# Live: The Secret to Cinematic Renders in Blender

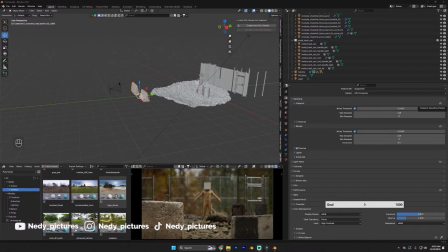(24:54)
Okay, I'm back. Let me turn on my camera real quick. Webcam, where are you? Okay, I said before I left, I said I'm going to tweak my lighting a bit, and then we go back to render again.
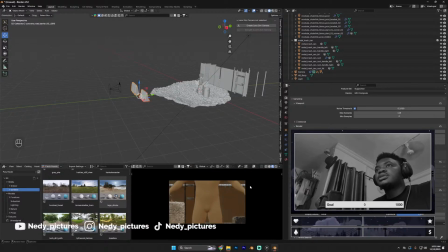(25:11)
So let's see what we have here.
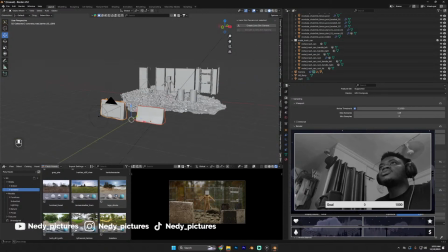(25:18)
Okay, let's tweak our lighting a bit.
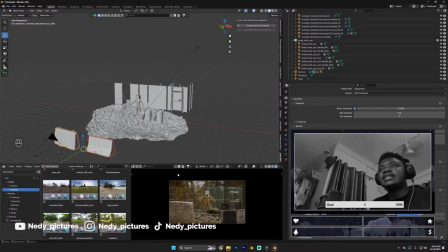(25:21)
So maybe we should do like a night scene and see what the final render is going to look like.
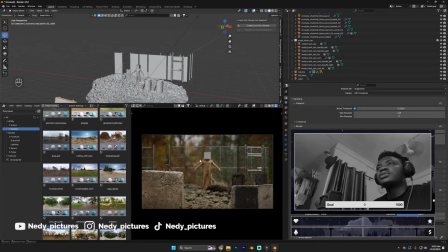(25:28)
Let me increase the size of what the camera is seeing so that you guys can clearly see it. Display capture, yeah. Now,
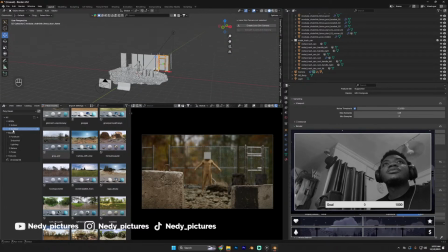(25:43)
right now. Okay, yeah, I'm supposed to go back into my HDRI pack that comes from Polyhaven,
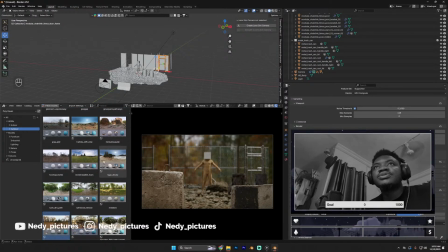(25:50)
and then I'm supposed to look for something like outdoor nighttime.
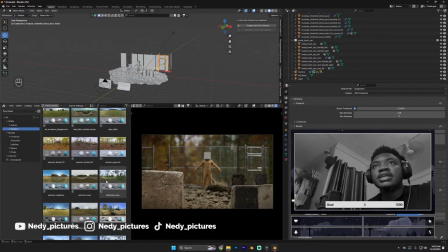(25:55)
Do we have anything like outdoor nighttime here? Nope.
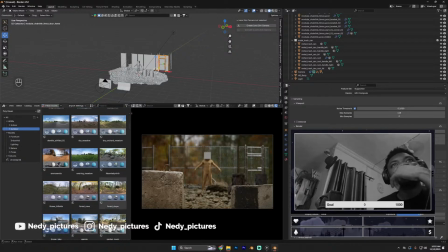(26:01)
What's going on? How on earth is there no nighttime HDRI? Wow, are you kidding me? Okay, I think this is night.
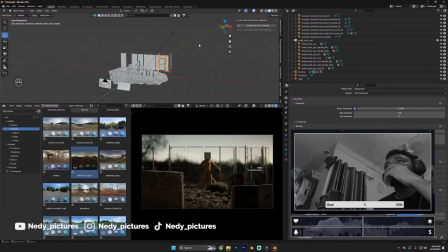(26:20)
So let me go with this one. Yep, looks like night. So oh,
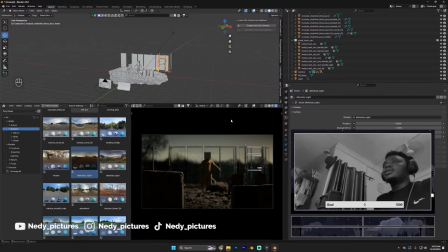(26:30)
let me reduce the power here so that we can increase the night look. Then I'm going to change
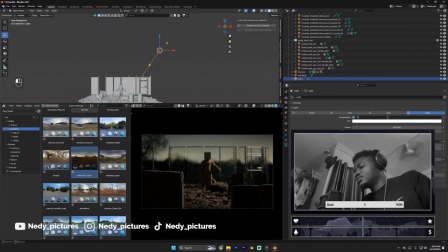(26:39)
the color of my lights here just to mimic night time. Are we good? Okay. No, let's take it back to white. First of all, starting from the environment, I'm going to push it to
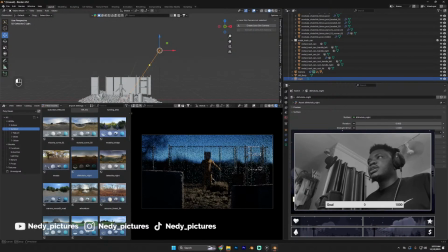(26:58)
the blue side so that we can get that automatic night look. Then as for my light here, I'm going to use my light to create contrast. I'm going to go with a white balance of about 3500.
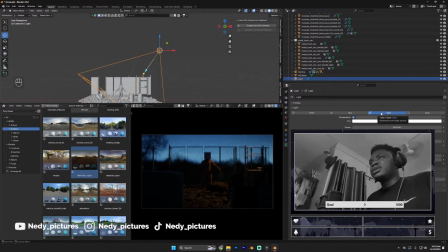(27:16)
Then change the light type and let's see what we get. Sun, that's too harsh. Point. Okay, I think this aerial lighting is okay. Now I'm going to introduce a new guy into the scene.
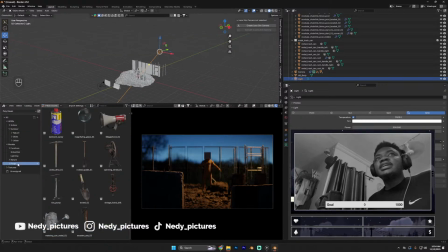(27:34)
So I'm going to go back into my props from Polyhaven, and I'm going to look for something that is going to sit on this our concrete slab here. Let's say,
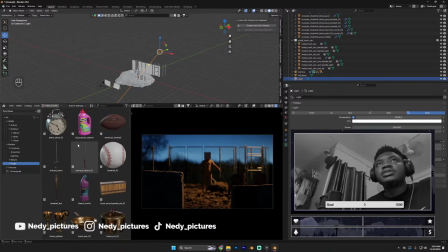(27:51)
I think I saw something like a football. Yes. Okay, let's go with this.
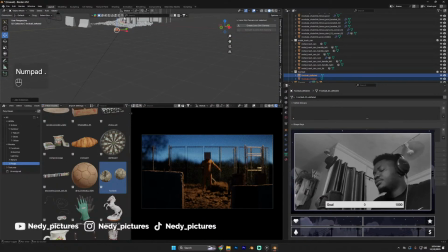(27:57)
So I'm going to drag this quickly into my scene, and I'm going to do focus here.
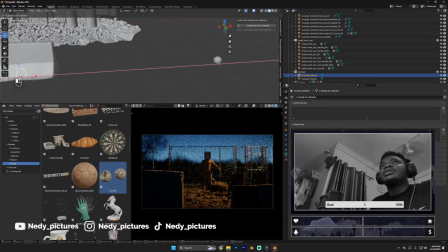(28:05)
I'm going to quickly drag it. Come here, bro.
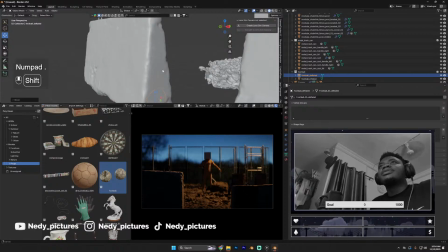(28:12)
I'm going to quickly drag it and
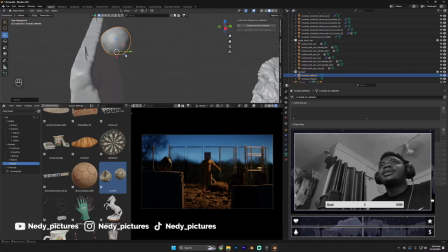(28:18)
place it here, right?
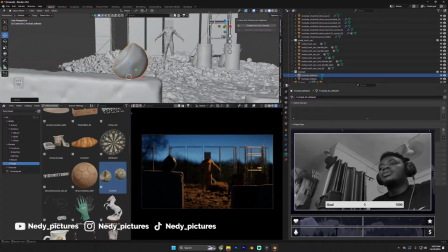(28:25)
Place it here, and then maybe rotate it on the z-axis.
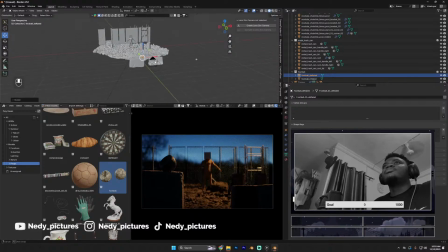(28:37)
Then maybe duplicate our lighting.
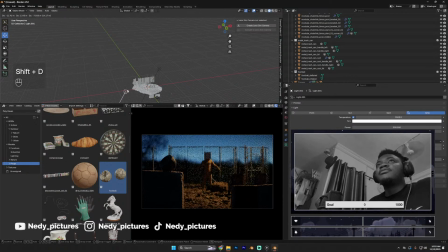(28:43)
I'm already seeing a story from just this ordinary nonsense scene that I'm building, because I'm not after anything.
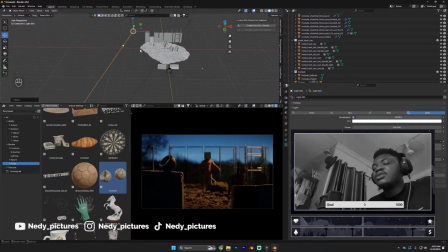(28:54)
I'm just bringing in props and just randomly placing them anywhere I like, and I'm starting to see a scene already. I don't know if this is because I saw Stranger Things recently,
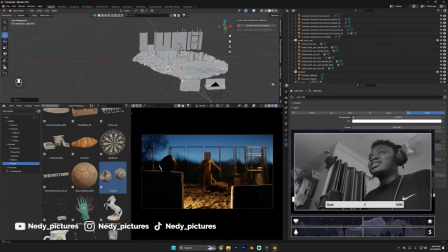(29:13)
because I'm starting to see something that looks like a movie.
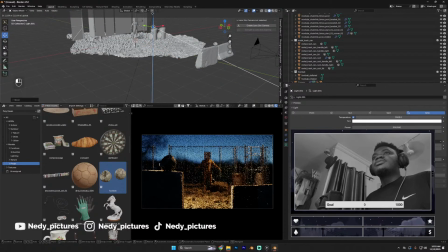(29:17)
So I'm introducing a new light here because I want to highlight this board I just brought in.
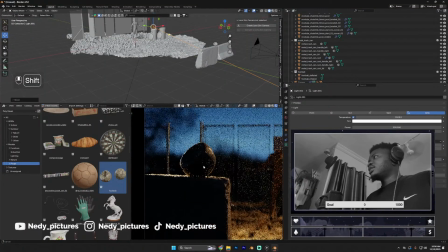(29:23)
This board that you can see here, I'm trying to highlight the ball
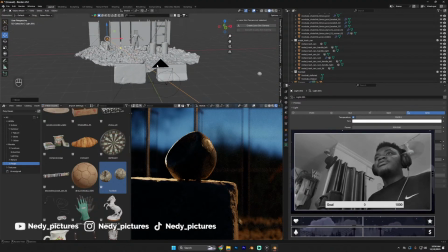(29:28)
so that we can make the ball very visible in our scene.
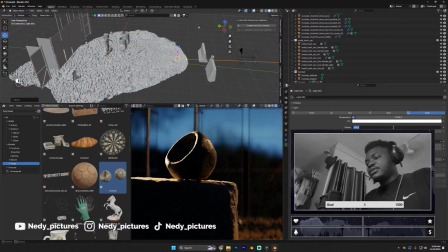(29:35)
So this is all about the ball. So I'm going to reduce my light to about 200 here.
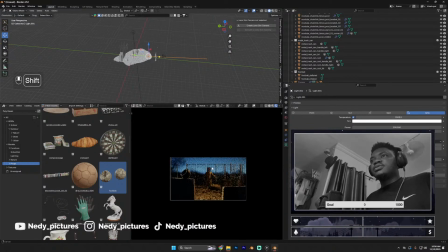(29:42)
Then I'll zoom out and see what I have in my scene. Not bad.
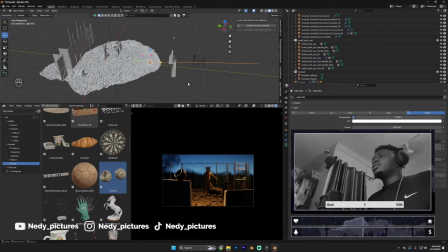(29:47)
I'm still going to duplicate the light again. Sorry to break your heart.
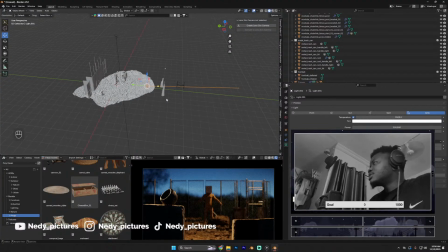(29:53)
I'm going to duplicate the light one more time, and this time around, why is nobody talking to me on this live session? I don't know why nobody has said anything.
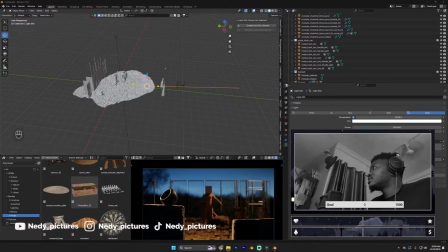(30:07)
Or is it that something is, are you guys even seeing me at all? Is something wrong? Because I've not heard from anybody since I started this live session. I'm going to
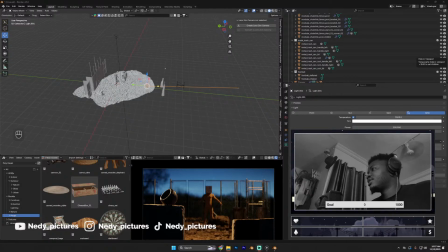(30:30)
go on the live myself and quickly text myself just to confirm if you guys can clearly see me, because I'm starting to think that something is wrong because nobody has said anything. So I'm doing a test here.
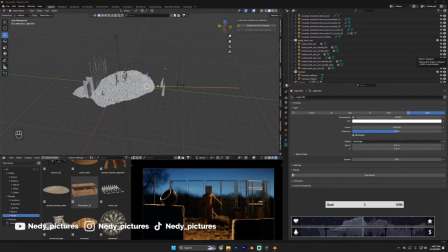(30:50)
Hi Neddy, talking to myself because you guys are refusing to talk to me. So I just dropped a comment, and yes, nothing is wrong.
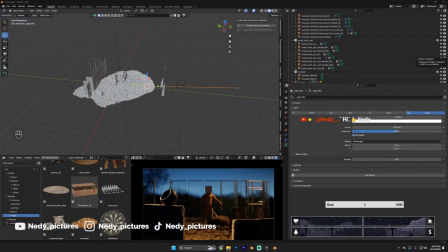(31:07)
So it's nice to discover that it's you guys don't want to talk to me. So let's continue with building our cinematic scene. So where did I stop?
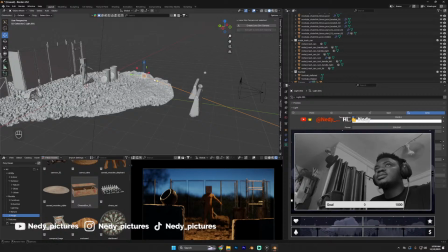(31:24)
So I said just now that I'm going to duplicate this. I'm going to duplicate this light.
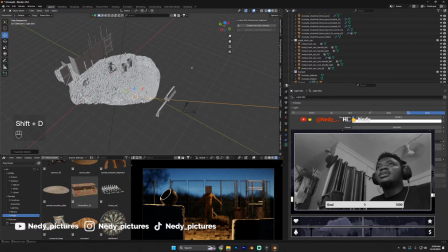(31:32)
Yeah, so just do Shift D and then push the light over to this place.
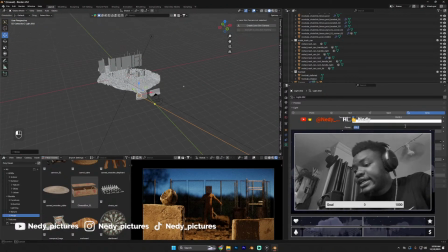(31:39)
Wow. I'm going to reduce the light. Let's do 10%.
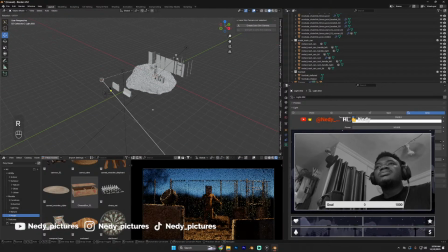(31:47)
And I'm just going to randomly focus the light elsewhere and see what it does. I'm going to change the light to blue lighting.
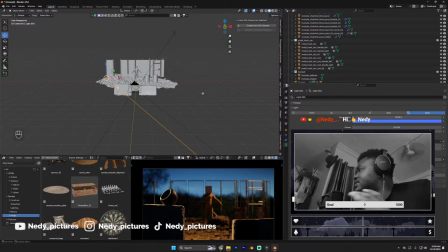(32:00)
Nice. Just to complement that nighttime light. Oh wow, there's nothing I can do there right now.
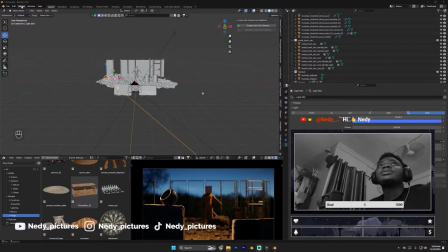(32:20)
So this is the second lighting we did just now. I did this lighting just now here with you guys. So nice, looking good.
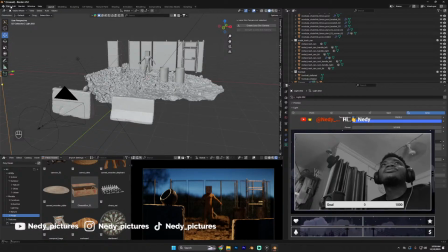(32:37)
Before I render, I'm going to change the slot to another slot.
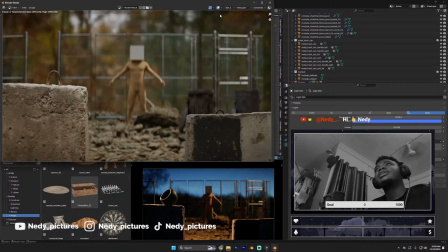(32:42)
So let's do view render, then change the slot to the third slot.
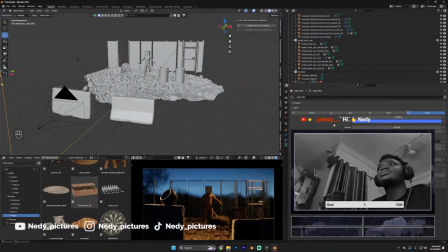(32:47)
Then we can now wait before we render. Don't worry about that.